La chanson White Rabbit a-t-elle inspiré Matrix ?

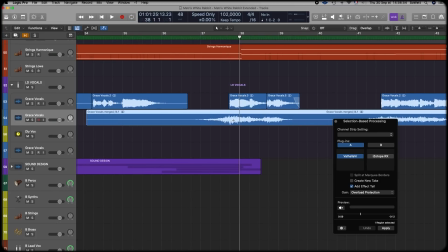(12:19)
Je les cale grossièrement et je les coupe dès que la voix arrive, histoire que ça ne fasse pas trop brouillon.
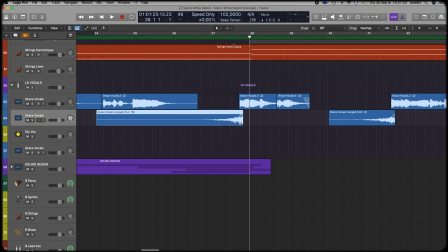(12:24)
Et ça nous donne ça.
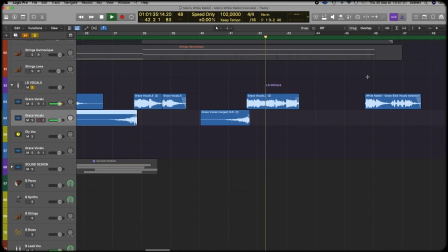En guise de pilule sur les cookies, on rajoute un bon écho des familles. Un delay pour être plus exact. Ce qui nous donne ça.
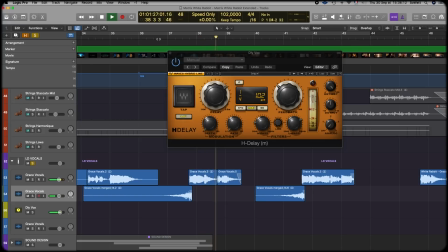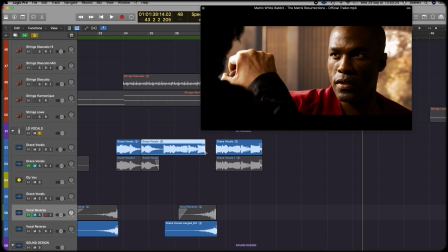(12:57)
À cet instant, la voix est coupée. Elle devait arriver là, à la base. Et la deuxième phrase, « And you know you're going to fall », arrive plus tard que dans le titre d'origine. Ce qui, pour ceux qui connaissent le morceau, est bien annonciateur que quelque chose se passe.
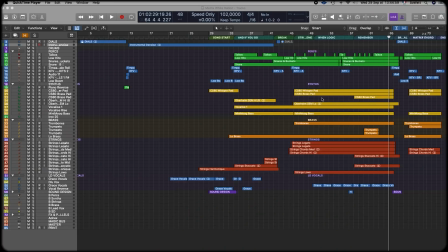(13:11)
Le remix ne se contente plus de simples ajouts ou modifications superficielles et commence à triturer la structure même du morceau.
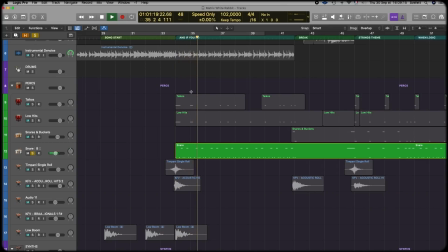(13:18)
On note l'ajout d'une caisse claire qui remplacent la caisse claire d'origine, et deux cordes en staccato, toujours à dessein d'aggraver la tension. Un grand classique des films d'action et les trailers de blockbusters. Bon et maintenant qu'on en est là, on va quitter les années 60 et rentrer dans une ambiance futuriste plus en phase avec Matrix. C'est donc le moment parfait pour envoyer du synthé. Et je peux vous dire que du synthé, vous allez en bouffer.
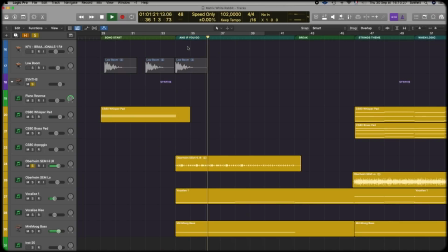(13:42)
Au départ assez discret, les synthés qui arrivent en même temps que se distore la voix de Grislic apportent une couleur plus synthwave et évidemment plus futuriste. Juste après, on retrouve un autre grand classique des trailers. Un bon vieux break ! On n'a pas dit que tout serait original non plus. A la reprise, le morceau s'emballe.
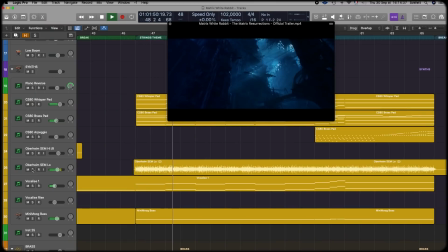(14:02)
Le synthé devient plus grave et se fait moins discret. A l'image, on quitte la matrice pour montrer ce qui semble être le monde réel.
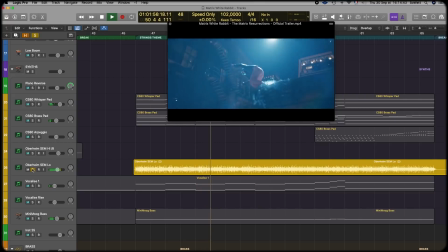(14:09)
Si l'on isole le synthé, on se rend ironiquement compte qu'il sonne très jeux vidéo 16 bits.
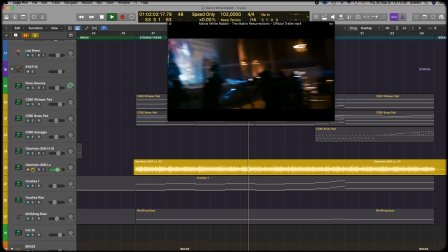(14:14)
Ce qui est raccord avec le fait que la matrice est un monde virtuel, mais pas vraiment raccord avec le fait que le monde réel est censé être... bah réel. Le monde réel serait donc lui aussi virtuel. Hum, je connais cette théorie.
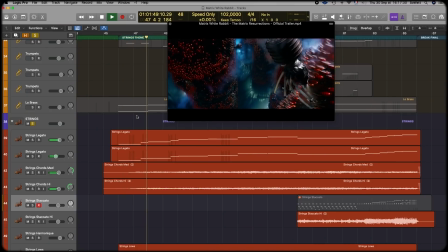(14:28)
Sur quelques mesures, on plante une nouvelle mélodie de cordes qui ne vient pas du tout du morceau originel. On apporte donc un élément complètement nouveau avant que la voix ne revienne.
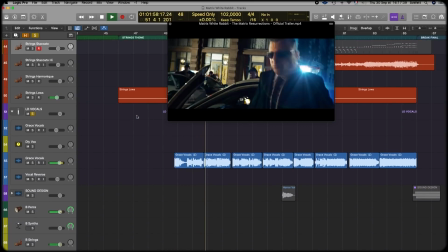(14:37)
Et elle ne revient pas sur le bridge du morceau mais directement sur le dernier couplet qui précède le grand final qui a donné d'ailleurs à White Rabbit toute sa dimension culte.
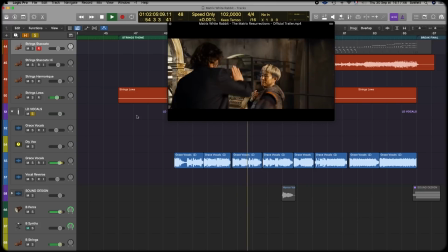Vous allez le voir, sur le Remember, un nouveau motif de corde en staccato arrive pour casser le côté légato.
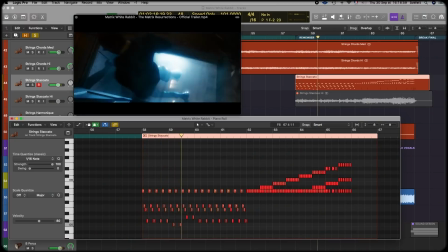(14:58)
Ces cordes se décomposent en arpèges sur un accord augmenté. Pour vous la faire courte, dans un accord majeur normal, on a une tonique, une tierce et une quinte. Et si on augmente la quinte d'un demi-ton, on a un accord augmenté qui a une couleur très particulière.
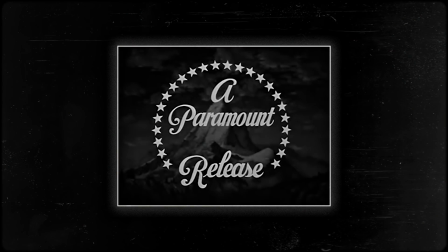(15:14)
C'est cet accord, mais pas dans la même tonalité, que l'on retrouve par exemple sur le thème de Vertigo de Hitchcock. L'objectif ici est clair, ajoutez littéralement une note de mystère et de fantastique.
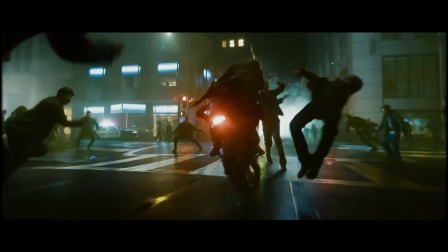(15:31)
Bon, et sur le final, on est clairement en roues libres, ou en pleine montée d'acide pour les amateurs de trip.
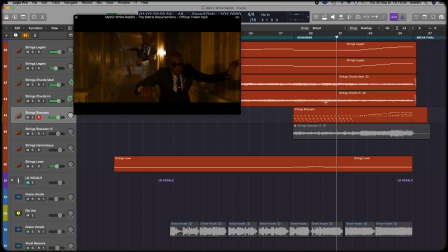(15:38)
Tranquille, pas la peine de vous cacher, on n'est pas des agents. On retrouve une montée chromatique très impressionnante emmenée par les cordes assez typiques des trailers,
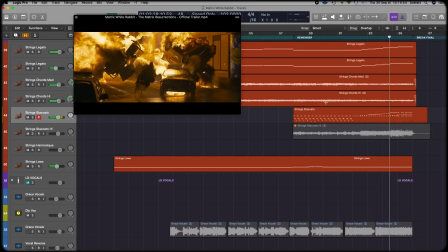(15:48)
mais qui se marient ici incroyablement bien avec le morceau de Jefferson Airplane, en l'emmenant pourtant très loin de son harmonie initiale.
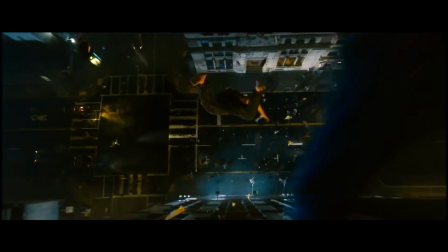(15:56)
Petit détail à relever ici, au moment où l'on voit Morpheus et sa comparse se défénestrer dans une scène qui n'est pas sans rappeler la chute de Trinity dans Reloaded, on entend ce son-là qui est un son assez typique de la saga, souvent associé aux agents et plus généralement aux dangers.
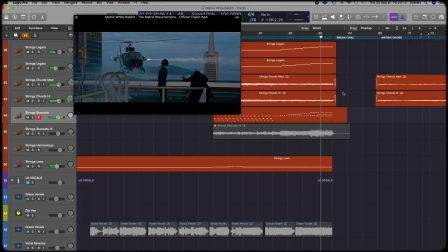(16:12)
Pour finir, dans sa mouture d'origine, White Rabbit s'achète sur un accord majeur. Ici, le trailer finit sur un accord mineur plus... négatif.
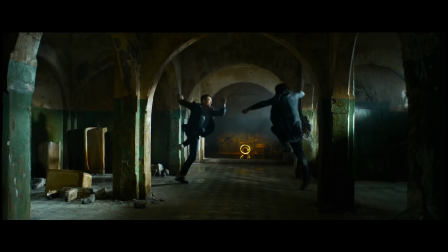(16:22)
Nouveau break, apparition de ce personnage que l'on aperçoit plutôt dans le trailer et qui semble être l'antagoniste du film.